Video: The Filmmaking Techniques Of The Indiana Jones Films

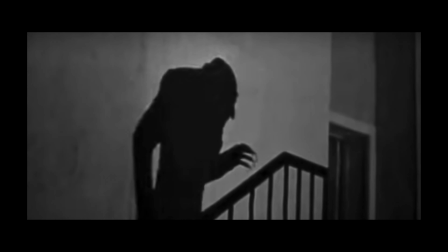[4:07]
While generally used as a technique to invoke fear over a villain, like in classic film noir or a monster flick,
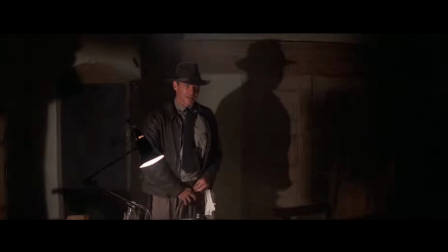[4:14]
in the Indy films, Spielberg often casts hard shadows of Indy, whenever logical to do so,
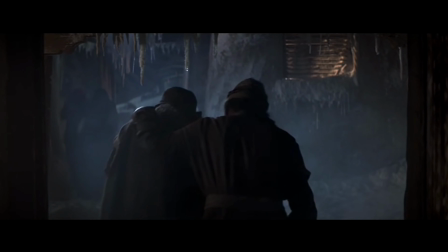[4:20]
to show his larger-than-life presence that he has, even amongst the other characters in the film,
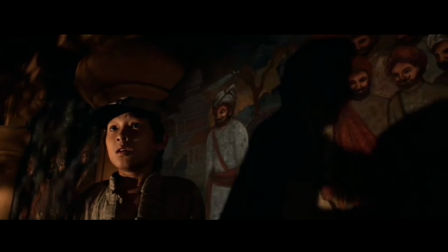[4:26]
flipping the classic technique on its head and using it to great effect. Whether that's in the bar scene from Raiders of the Lost Ark,
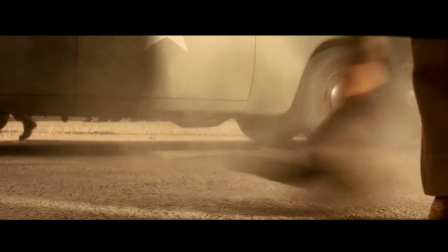[4:34]
or the rescue scene in Last Crusade, or even his introduction in Kingdom of the Crystal Skull.
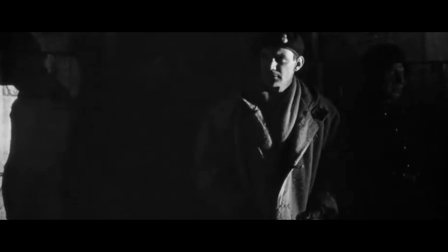[4:40]
In a similar way that he repurposes that classic technique of using hard shadows,
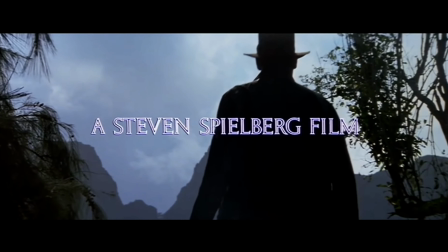[4:45]
Spielberg also uses Indy's silhouette in the same manner.
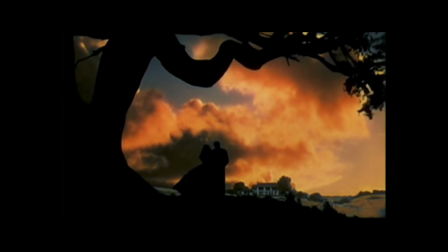[4:49]
Where this technique, created by backlighting the subject, previously had been used mostly either as a romantic or a horror lighting technique,
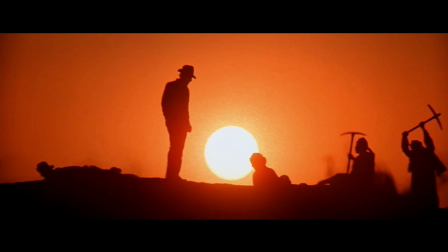[4:59]
Here, it's used to reinforce the visual profile of the character in a variety of ways,
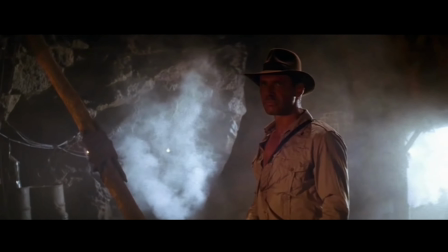[5:04]
based on the scene.
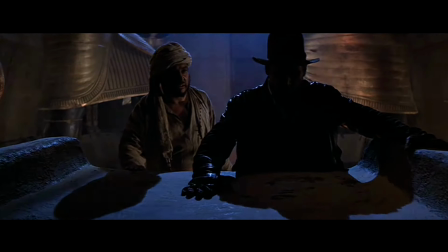[5:05]
Sometimes it's large and filling up much of the screen, portraying the adventurous, conquering side of Indy, or it's small,
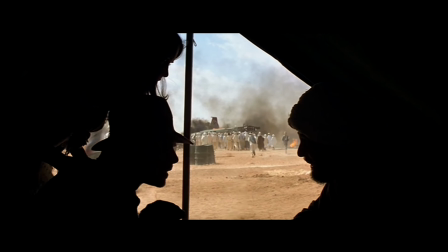[5:13]
taking up only a tiny portion of the frame, showing a humble man caught under the power of God and in way over his head.
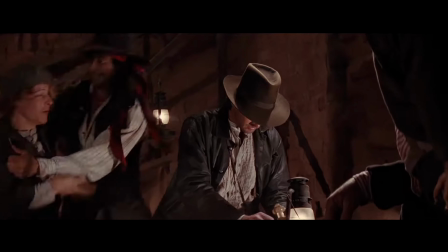[5:20]
Or even used as a fake-out gag, revealing the true Indy spying just off camera, like in the introduction from Last Crusade.
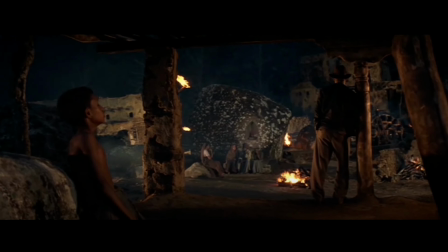[5:27]
With Spielberg constantly going back and referring to shots of Indy's silhouette, it reinforces the notion that the character transcends the story,
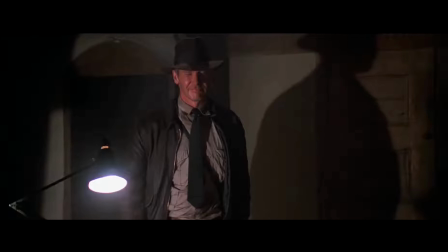[5:35]
transcends the film, and even the actor himself, showing that while Harrison Ford's portrayal of Indy is irreplaceable,
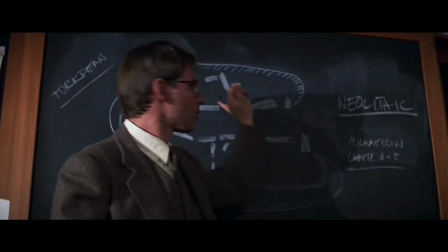[5:42]
perhaps anyone could wear the hat, which, if you don't already know,
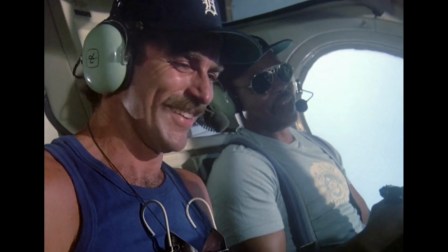[5:47]
was in fact almost worn by Tom Selleck, but due to scheduling conflicts with his hit show Magnum P.I., didn't happen.
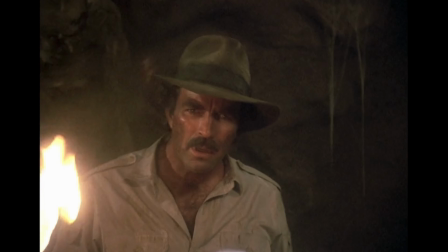[5:54]
But if you want to see what could have been, look for episode 10, season 8 of Magnum P.I., Legend of the Lost Art. Indiana Jones' legacy continues to live on with its 5th installment set to release soon,
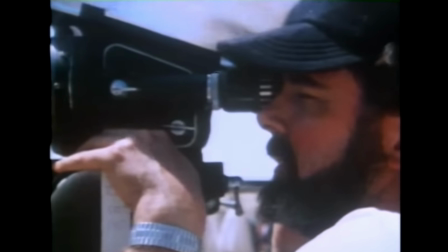[6:07]
thanks in no small part to some incredible filmmaking techniques.
That belongs in a museum!